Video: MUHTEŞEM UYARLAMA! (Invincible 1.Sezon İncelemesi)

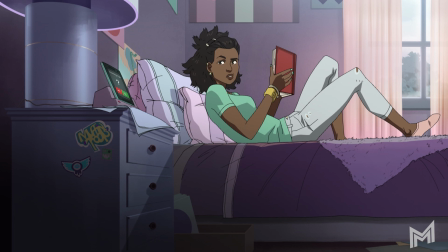Ember'da çizgi romanlardakinin aksine olumlu açıdan değişikliğe giden karakterlerin başında geliyor.
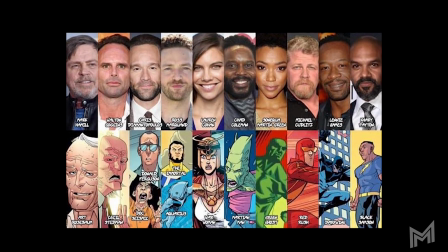E.V. Jillian Jacobs, Annie Debbie Sandero, Alan the Alien'ı komedyen Seth Rogen,
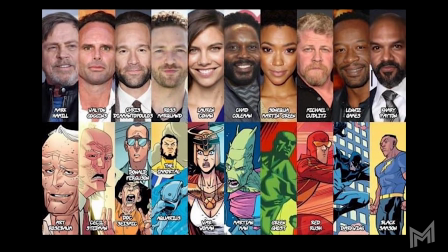Terzi abi ise Mark Hamill ve tabii ki Omni Man'i J.K.
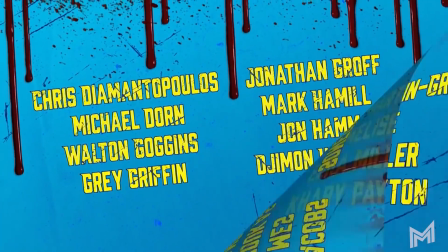Simmons seslendiriyor. Kadroya bak ve sayamadığım birçok isim daha var. Ve evet şunu da belirtmemde fayda var.
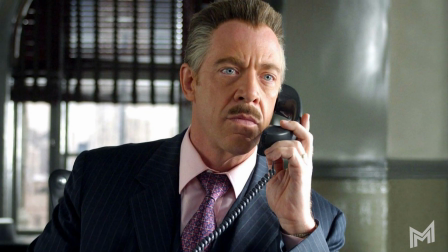Seslendirmeni J.K. Simmons diye Omni Man karakterinin yüzü J.K. Simmons'a benzemiyor.
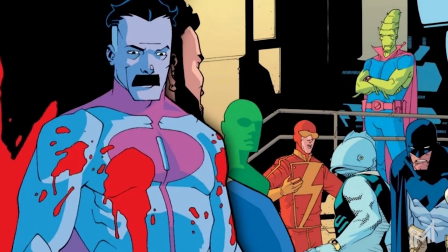Karakter ilk çizimlerinden beri bu şekilde olsa da müthiş bir seslendirme kardosuna sahip bu dizi.
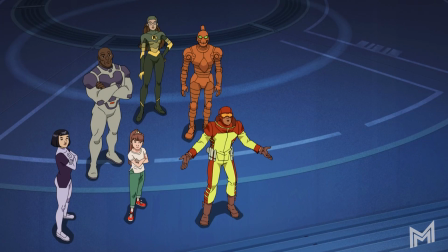Bir de yetmezmiş gibi seslendirdikleri karakterlerin bazıları çizgi romana göre belli değişikliklere sahip hem fiziksel
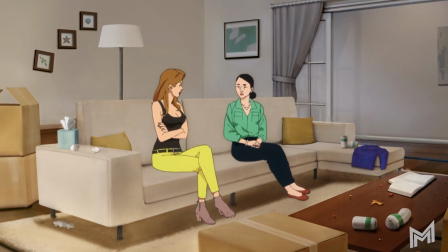hem bazı davranışlara açıdan günümüze olumlu şekilde adapteler görüyoruz ki daha birçok isim eklenecektir.
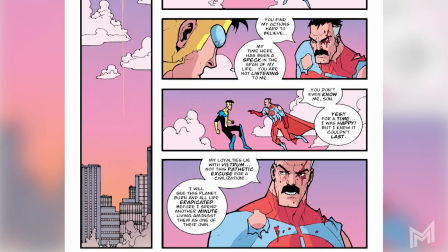Dizinin animasyon tarzı ise çizgi romanın yıllar içerisindeki değişen çizerlerinin tarzlarının
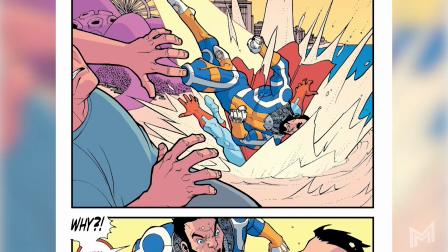ortalaması alınsa nasıl sade ve güzel olmadığı sorusunun cevabı gibi baya hoş gözüküyor.
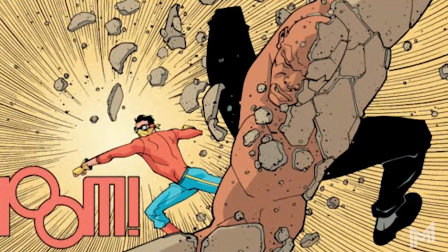Fakat anlatım farklılıkları açısından yer yer ve kısa kısa olacak şekilde farklı animasyon teknikleri de ilk sezonda bolca yer alıyor.
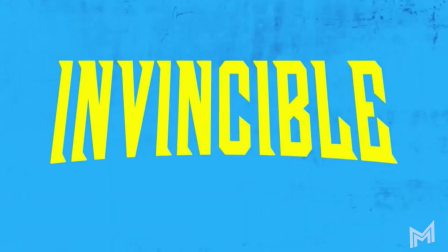Walking Dead dizisinin sezonluk introları veya yakın zamanda WandaVision'ın introsundaki Wanda'nın sesindeki değişim gibi bu dizinin de her bölüm introsunda
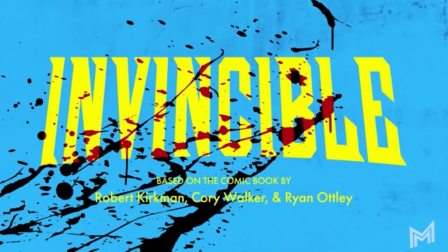Invisible logosunun her bölümdeki artan şiddet ve ciddiyeti ile biraz daha kanla kaplanması detayı küçük ama hoş dokunuşlardan biri olmuş.
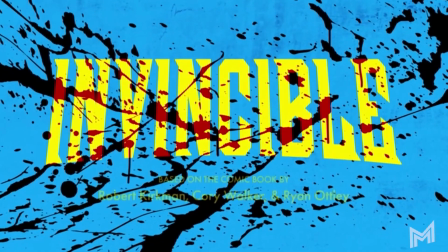Bu tabi ki bir yetişkin çizgi dizisi diyebileceğimiz bir yapıya sahip. Bolca kan, uzun kopması ve şiddet öğüsü falan içiyor zaten.
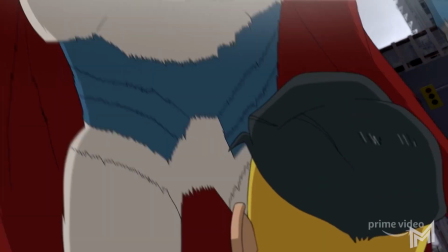Ve ilk sezonda gördüklerimizin son raddesine kadar kullanıldığını düşünüyorsanız önümüzdeki sezonlarda görme potansiyelimiz olan unsurlar daha da etkileyici olabilir.
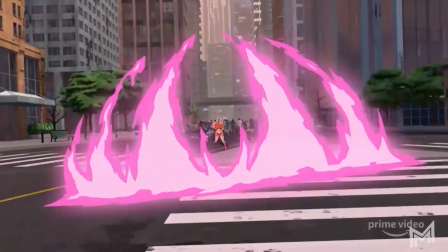Şimdiden hazır olun diyorum. Hani Omni menü falan korkutucu bulduysanız biraz,
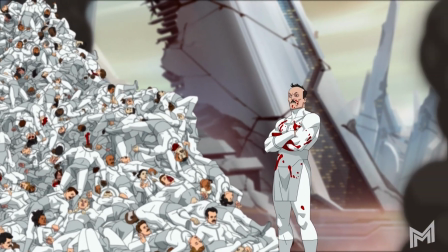biraz gözünüz korktuysa aynı onun ınıkından Trek veya Conquest'i görüne kadar bir bekleyin diyorum sadece.
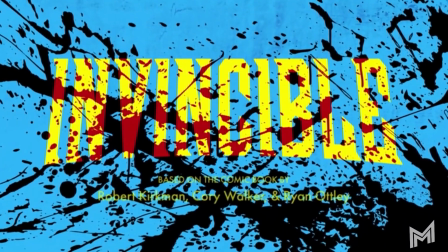Biraz bekleyin. Biraz da sezon filanı olan 8. bölüm üzerinde konuşmak gerekiyor bence.
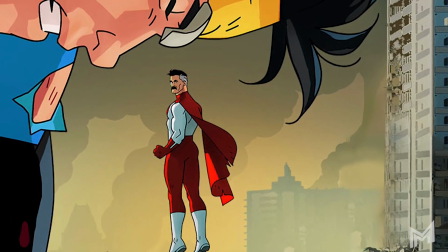Bölümün ismi olan Geldiğim Asıl Yer yani Omnime'nin dünyaya gelişinin arka
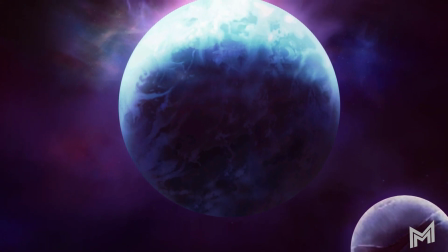plan hikayesini ve gerçekleri yüzümüze çok şiddetli ve acı şekilde anlatıldığını gördük bu bölüm.
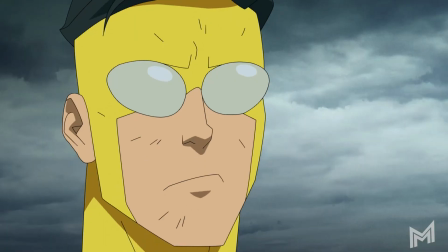Dünyaya neden geldi, görevi neydi, bunca zamandır niye farklı davranıyordu gibi sorularla yüzleştik.
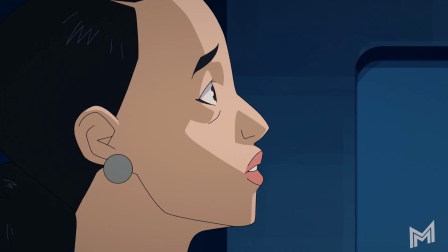Hem biz izleyiciler hem de dizinin karakterleri bu gibi sorularla yüzleşti. Sisi'nin yanında tüm konuşmaları dinleyen annesine çok çok ayrı üzüldüm zaten.
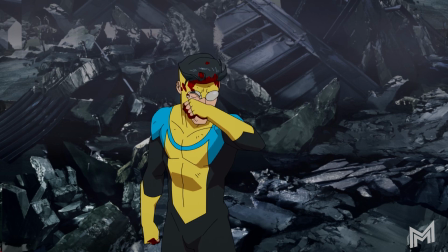Nolan'ın acımasızca eşini adeta bir evcil hayvan benzetmesi mi dersin?
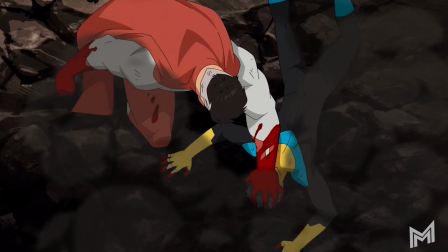Tüm insanlığı ve insanların yaşamını gereksiz gören tavırları mı dersin? Mark kadar bizi de bir o kadar etkilemiştir diye düşünüyorum.
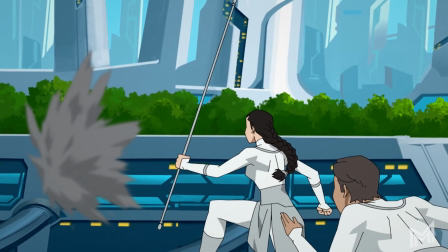Wilthomite insanlarının yozlaşmış düşünceleri sonrası istilacı konuma gelmeleri ve dünyada hiç beklemediği şekilde bir aile kuran Nolan'ın karakterinin
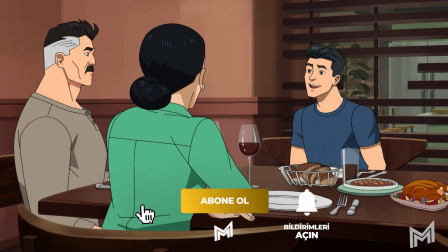gidip gelmesi oğlu Mark'ı ölesiye yumruklarken etrafına
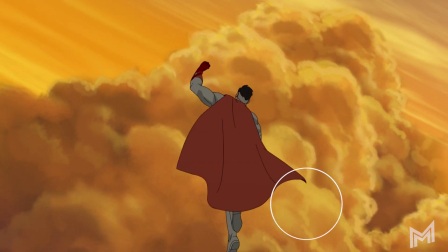bile isteyerek verdiği hasar ki özellikle metro sahnesine değinmek istiyorum.
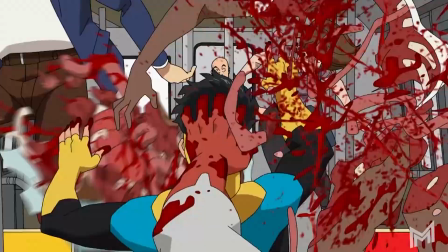Biraz fazla idi yani. Ağızları açık bırakan bir sahneydi. Herhalde kolay kolay unutulmayacak bir sahne olarak tarihe geçti.
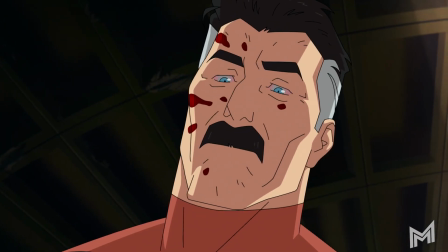Bir de özellikle seslendirmelerin kattığı oyunculuklarla Nolan'ın bir 17-20 yılı
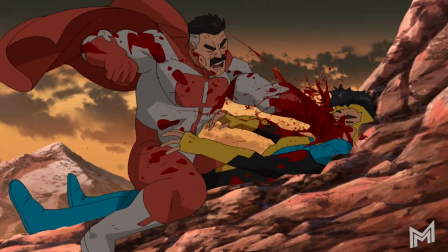daha harcarım ki ne olacak temalı konuşmalarda bir o kadar kan donduruculuğuna sahipti. Böyle gitgide oyunculukların verdiği o şeyle arttı o etki. J.K. Simmons üzerinde şunu belirtmek istiyorum. Genelde sezon filanına kadar sakin, düz ve temposunu çok değiştirmeden Omni Ben'in durumuna uyar bir tempoda seslendirirken
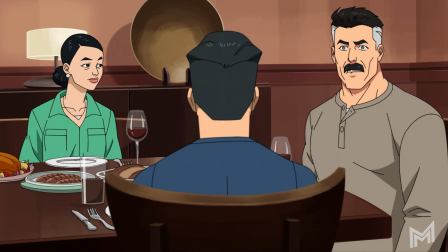finalde onu da Omni Ben gibi çıldırtması çok çok ayrı bir etki yarattı bende.
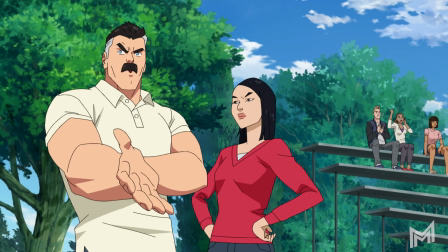Cidden çoğu kişinin oyunculuğu çok büyük bir katkı sağlamış çizgi romana göre. Karakterin gitgelleri sırasında gittiğimiz flashback sahnesi de çok yerinde geldi.
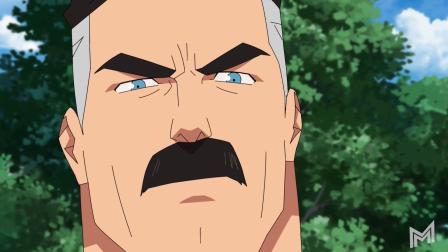Annesinin işte insanlık budur konuşması,
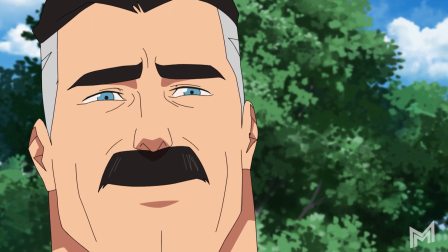Nolan'ın adeta gerçek bir insan gibi babalık duygularının yaşaması ve onun karakterindeki bölünmeyi bize daha da iyi gösterir Dins'ten güzeldi.
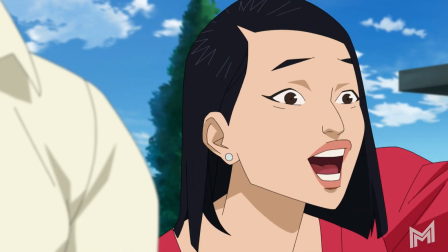Kendinde az çok insanlık oluştu tabi evet ama sandığının aksine tamamen insan gibi doğup
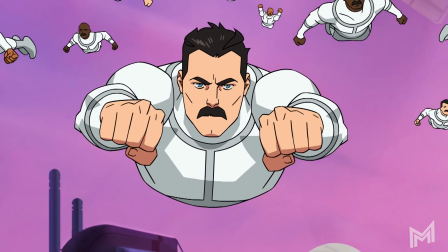büyüyen oğlu Mark'ın düşünceleri Viltomite'lı gibi değil annesinin o konuşmasındaki gibi mutlulukla,
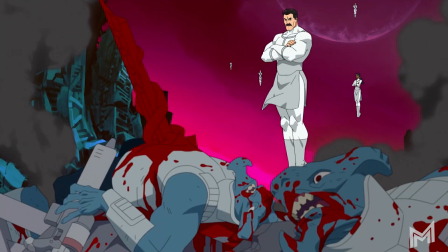arkadaşları ile ve kendilerinin iyi kötü yaşadıkları anılarla beslenen onları korumaya
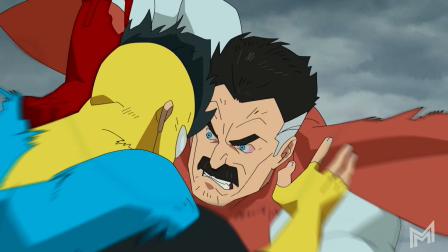çalışan bir yapısı olduğu için de uzun seneler sürecek baba oğul savaşının da ortaya çıkması çok
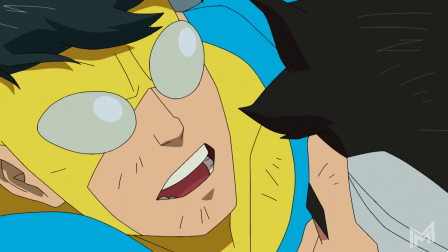normaldi.